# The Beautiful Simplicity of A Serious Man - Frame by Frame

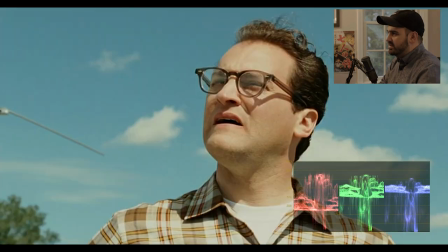(33:06)
and this is very very similar to this shot that we
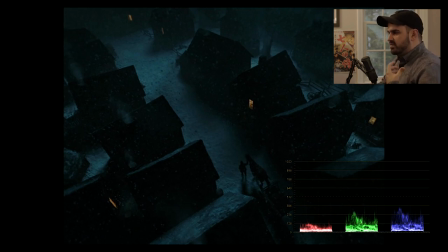(33:11)
started on right here which is this god's eye view of this man entering his home which is so i think there's like a key point in the composition of the film where we have these very few god's eye view types of shots
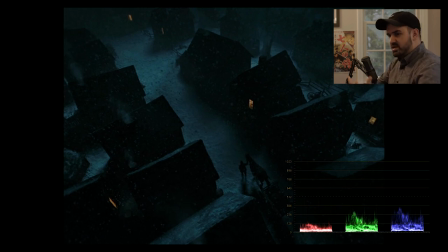(33:26)
looking down at the characters but then for the rest of it we just go into their psyche and we fill the cinematography with their psyche because in a way you can shoot you can shoot in a third person view or a first person view most of the time we shoot in a first person view which is we're shooting the the scene as the characters
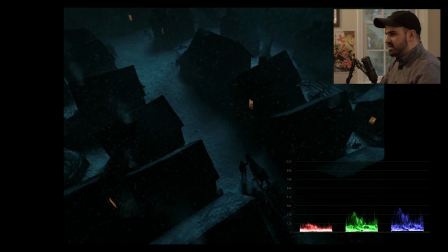(33:44)
as a scene should be intended which is with the character's psyche so if you watch something like taxi driver for example that entire film is shot in travis bickle's psyche where you get the washed rain coming off the cars, all the neon lights, the blur, the chaos of New York nightlife.
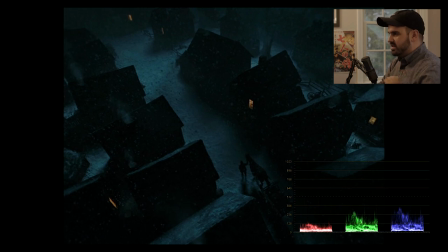(34:03)
It's all within that character's psyche. That's how the cinematography tells the story. But very few shots in this film separate us from the characters and give us this God's eye view.
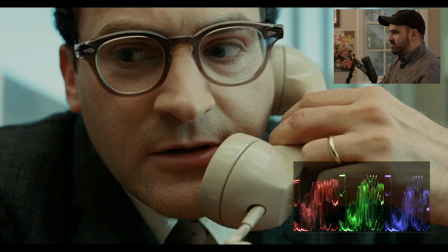(34:15)
And a lot of the film comments on, is God real? Do these solutions in the old books even help us?
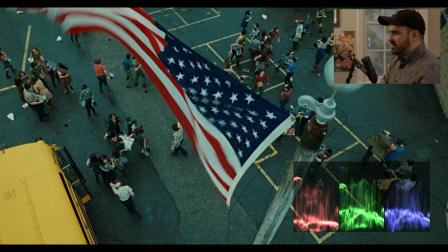(34:22)
But in the end, it wants to remind us that like if there is like this like all seeing eye part of cinema which is we're zooming up and looking down at them so um and also it ends on a shot behind behind the sun where he's just kind of staring into the tornado
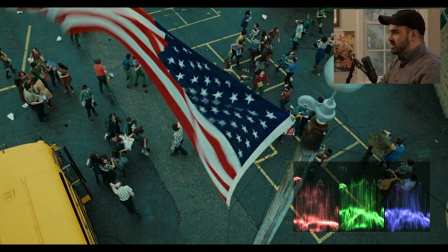(34:39)
and you're kind of left to ponder pretty much all the questions that were posed in the film so yeah so that's the serious man hope it didn't go on too long i hope this new format of frame by frame is helpful so uh yeah if you like this video sound off in the comments below um all the hiccups and little things i did wrong in this episode don't be afraid to tell me i mean i can fix my process if you like the drawing you want to get rid of the drawing just just let me know your thoughts on the video and uh we'll go from there i'm thinking i'll probably do i mean i mentioned assassination as jesse james i can do that next i mean that would be a great film to break down for you guys but yeah I'd like to jump right into more cinematography focused content because that's what I do personally I'm a cinematographer and a photographer so I'd like to break down into that and kind of move away from video essays for a bit and focus more in on like quality long content analyzation type of videos so so yeah let me know I'll see you guys the next one